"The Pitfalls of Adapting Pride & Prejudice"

Greer Garson had been a stage actress and so there's a lot of flinging her eyes about. But having her play a 20 year old undermines the story and I think ruins it. And it's not just Elizabeth who should be cast age-appropriately.
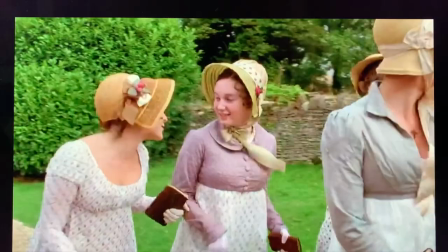12:39 In the Colin Firth version they cast Julia Sawala as Lydia and I know why they did it.
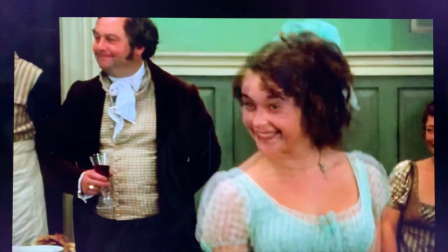12:46 She is so great and she really she has that just crazy out there performance that really lets you see how off the rails Lydia was.
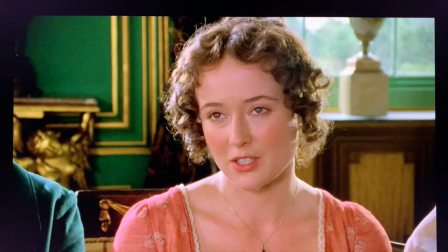12:55 But Lydia was 15.
She is full young to be out much in company.
And Julia was 27. So we end up minimizing her vulnerability. Wickham is not just selfish and impulsive as Lydia is. He's cruel and predatorial. It was okay at the time for a 15 year old to get married but if Darcy had not interfered she was not going to get married. She would most likely have been dumped in London and had become a prostitute. Jane Austen actually says that in the book. It's important that we see that she is 15. And then how old is Mr. Bennet supposed to be? His oldest daughter is 23, so Mrs. Bennet is probably 40 or 42, so maybe he's 50.
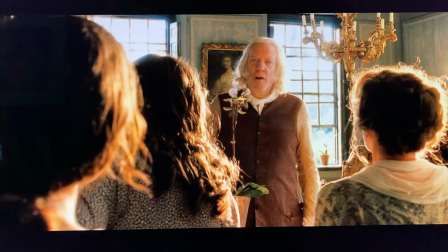13:38 He has a dad who is ashamed that he has not provided better for his family. But when you cast Donald Sutherland, who is 70, as the father,
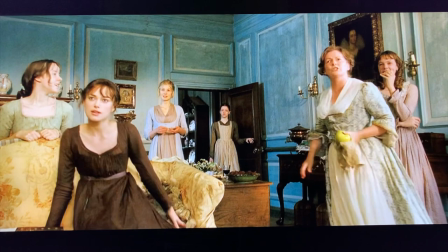13:47 you sort of transform him into a doddering old grandfather figure instead.
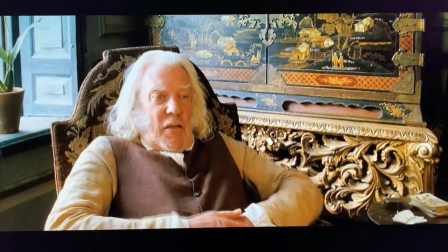13:52 We feel kind of sorry for him having to deal with all of those women and we end up not seeing how much of this whole situation is his fault.
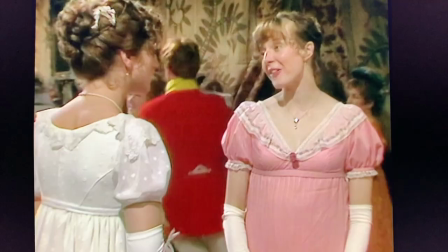14:00 If the actress playing Mary Bennett is beautiful but they just pop some glasses on her, or if the actress playing Charlotte is beautiful, it takes away from the story.
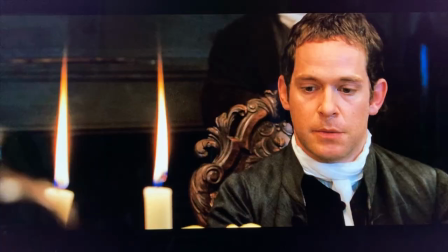14:12 If Miss Darcy is too boisterous, it makes us question Darcy's protectiveness of her.
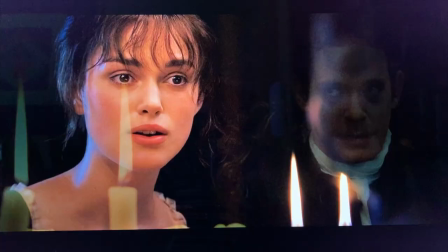14:18 If Mr. Collins is too conventional looking, it makes the Bennet sisters seem cruel.
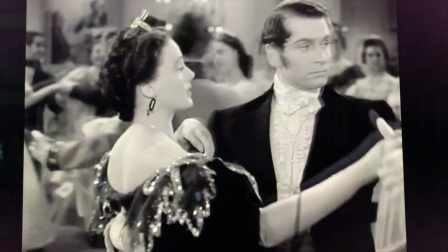14:25 And if Miss Bingley is not exceptionally chic, it takes away the counterpoint to Elizabeth Bennet. We know casting is a tough decision for filmmakers and we do give them some leeway, but when they go too far away from the characters described traits, it It changes the story. If you haven't already read the book, I encourage you to. If you've had trouble with it, try the audible version. It's amazing how much more you will understand the characters and the place when Jane Austen is your guide.
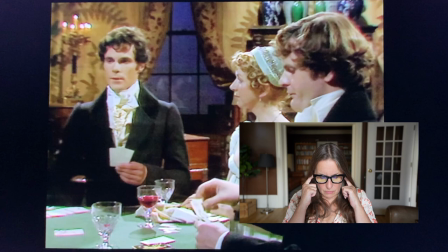14:57 Take care and see you next time.
A collection of people in whom there is little beauty and no fashion. I do not feel the slightest interest in any of them and fail to see how you can possibly do so.